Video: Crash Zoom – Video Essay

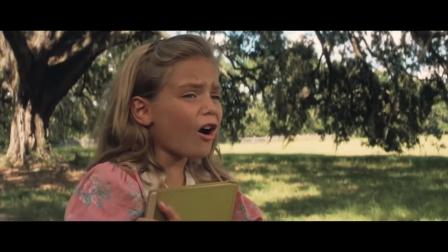When you're watching a film, how does the director make sure you're paying attention to a particular moment?
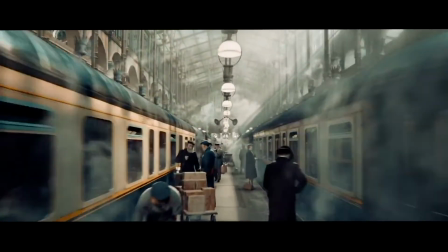Do they use dynamic movement to draw the viewer to the action? Or do they use strong sound effects to bring out the scene?
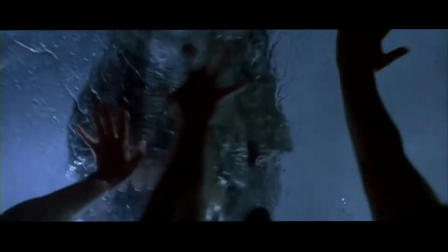Or how about flashing lights?
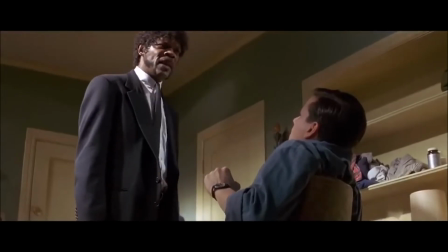Today, I'm going to talk about how Quentin Tarantino grabs the viewer's attention so they don't miss any particular moment.
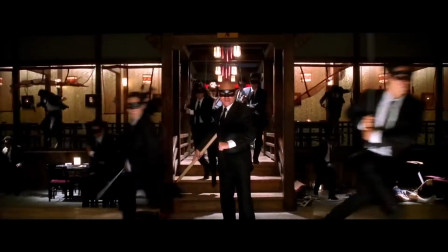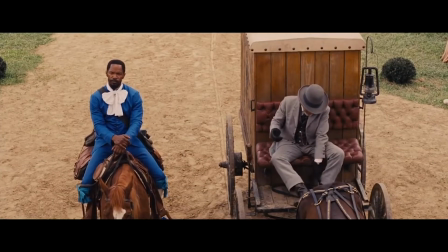When talking about Tarantino, there is so much that makes this work remarkable.
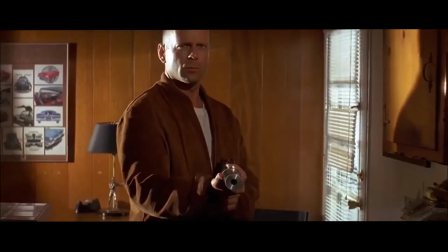I could talk about the detail he puts into every scene, his unpredicted characters,
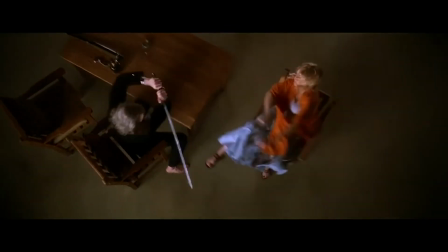the violence, the wide shots, the close-ups, etc.
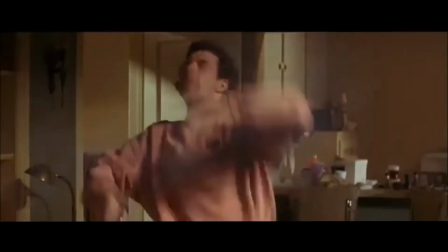But today, I'm going to talk about his crash zoom, or also known as the whip zoom.
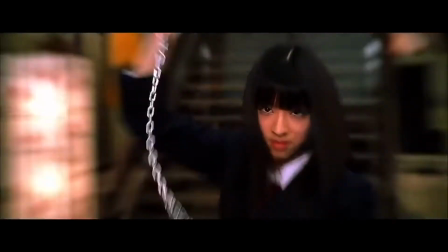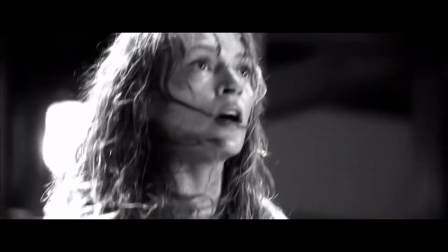The crash zoom is basically a sudden, rapid zoom in on the subject.
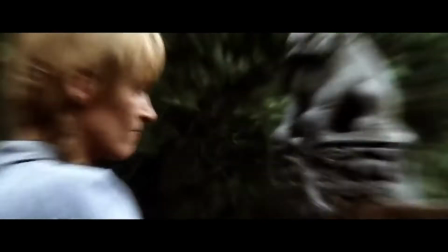It is often used to draw importance to an emotion, or sometimes used to emphasize humor.
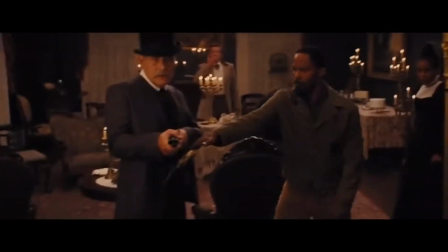I personally like this effect because it's more than just a close-up or a zoom in.
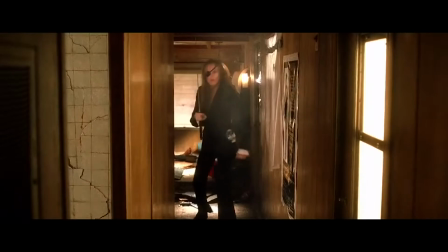The effect is so rapid and jarring that it draws the attention to whatever particular moment they are highlighting.
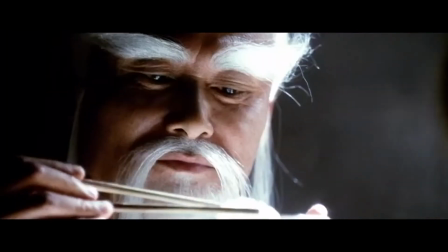A person would literally have to be asleep to miss it.
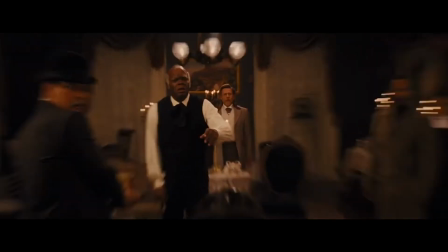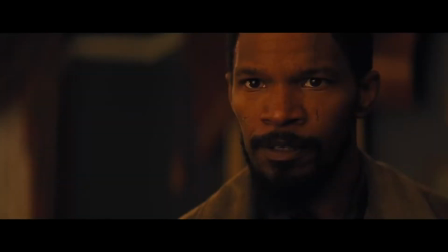Tarantino uses this effect in several of his films, including Kill Bill Volume 1 and 2,
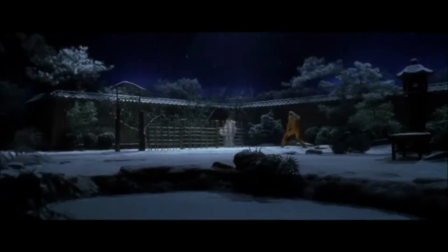Django Unchained, and Inglourious Basterds. The very first time we see it in his films are in Kill Bill.
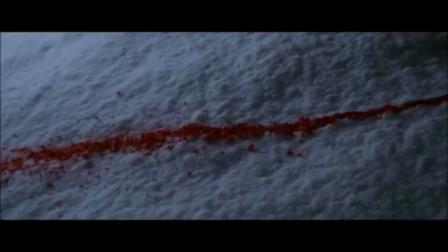This effect happens throughout the film, especially right before an action sequence.
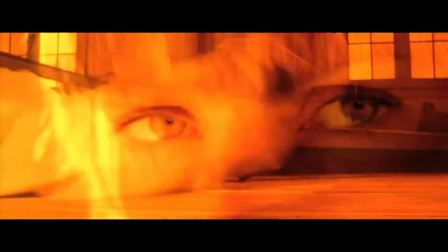Many times in the film, this effect is used to zoom up really close onto someone's eyes.
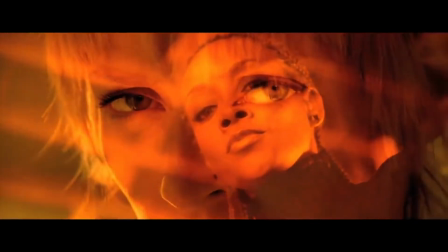Usually this shows determination in someone, whether a fight is about to happen, or if it's just simply to show power.
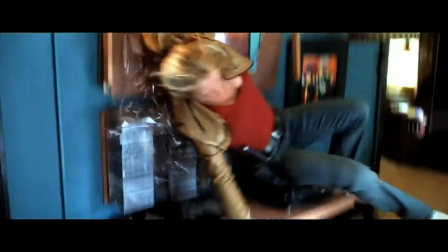Not only do we see the effect before the action starts to happen, but we also see the effect when Tarantino wanted to highlight something.
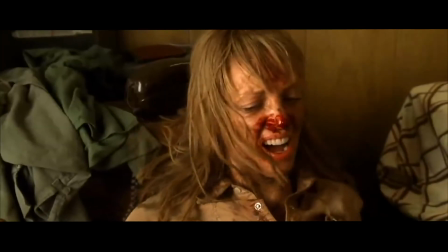Like this shot, when he zooms in on the sword.
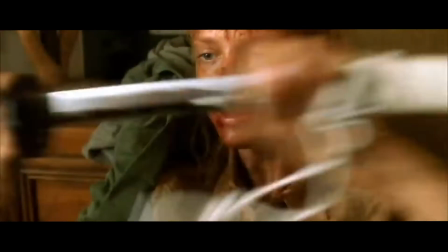The reason this shot is not just a basic close-up of the sword is because this sword is important.
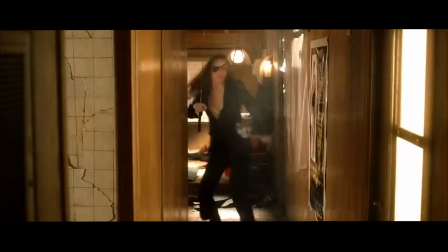He wanted everyone to know that the bride is about to pick it up.
Okay, boys.
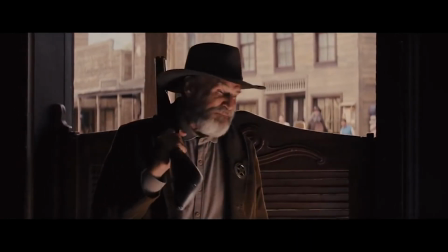Fun's over. Come on out.
Then we see this effect is also used in Django Unchained.
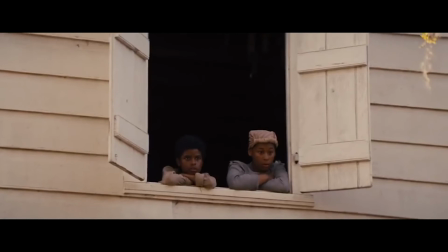In this film, the effect is used mainly to exaggerate reactions, especially when something unexpected happens.
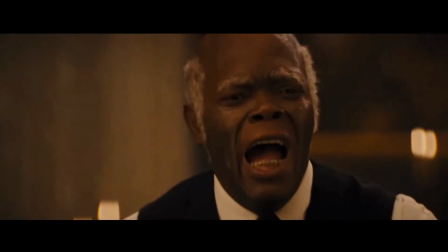What did you say?
The use of the effect in this film is perfect because the whole movie is based around an unexpected scenario in which Django,
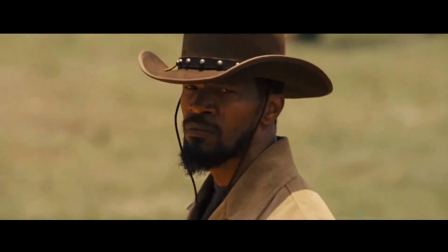a slave, becomes a bounty hunter and gets to live freely, which was unheard of back then. Tarantino uses the crash zoom to help show how shocked the white people were when seeing a free black man.
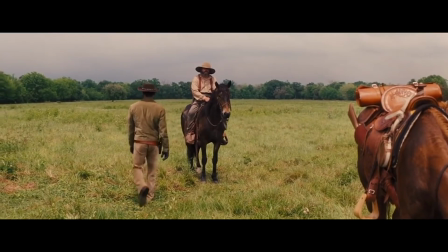The quality of the reaction itself is limited to the actor, but when this zoom effect is added,
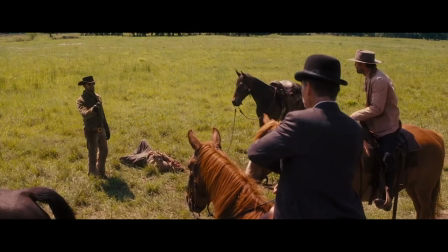it brings out much more of the emotion and sometimes adds humor to the film.
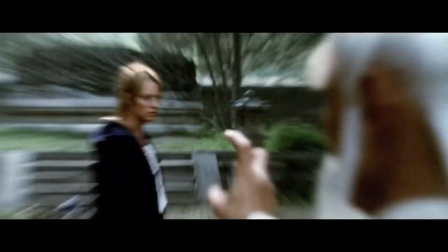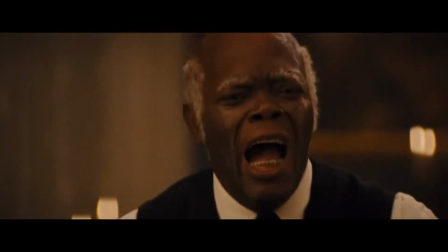Though this crash zoom can only be used so many times, it has great effects when it does get used.
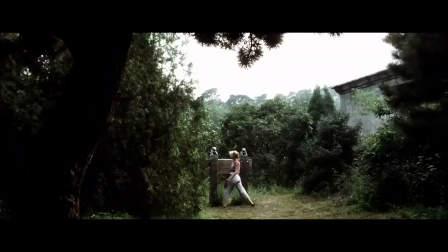With the use of this and others, Tarantino uses these small details to make his films great.
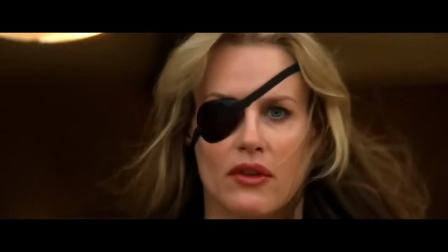So the next time you're watching his films, just keep an eye out for the crash zoom.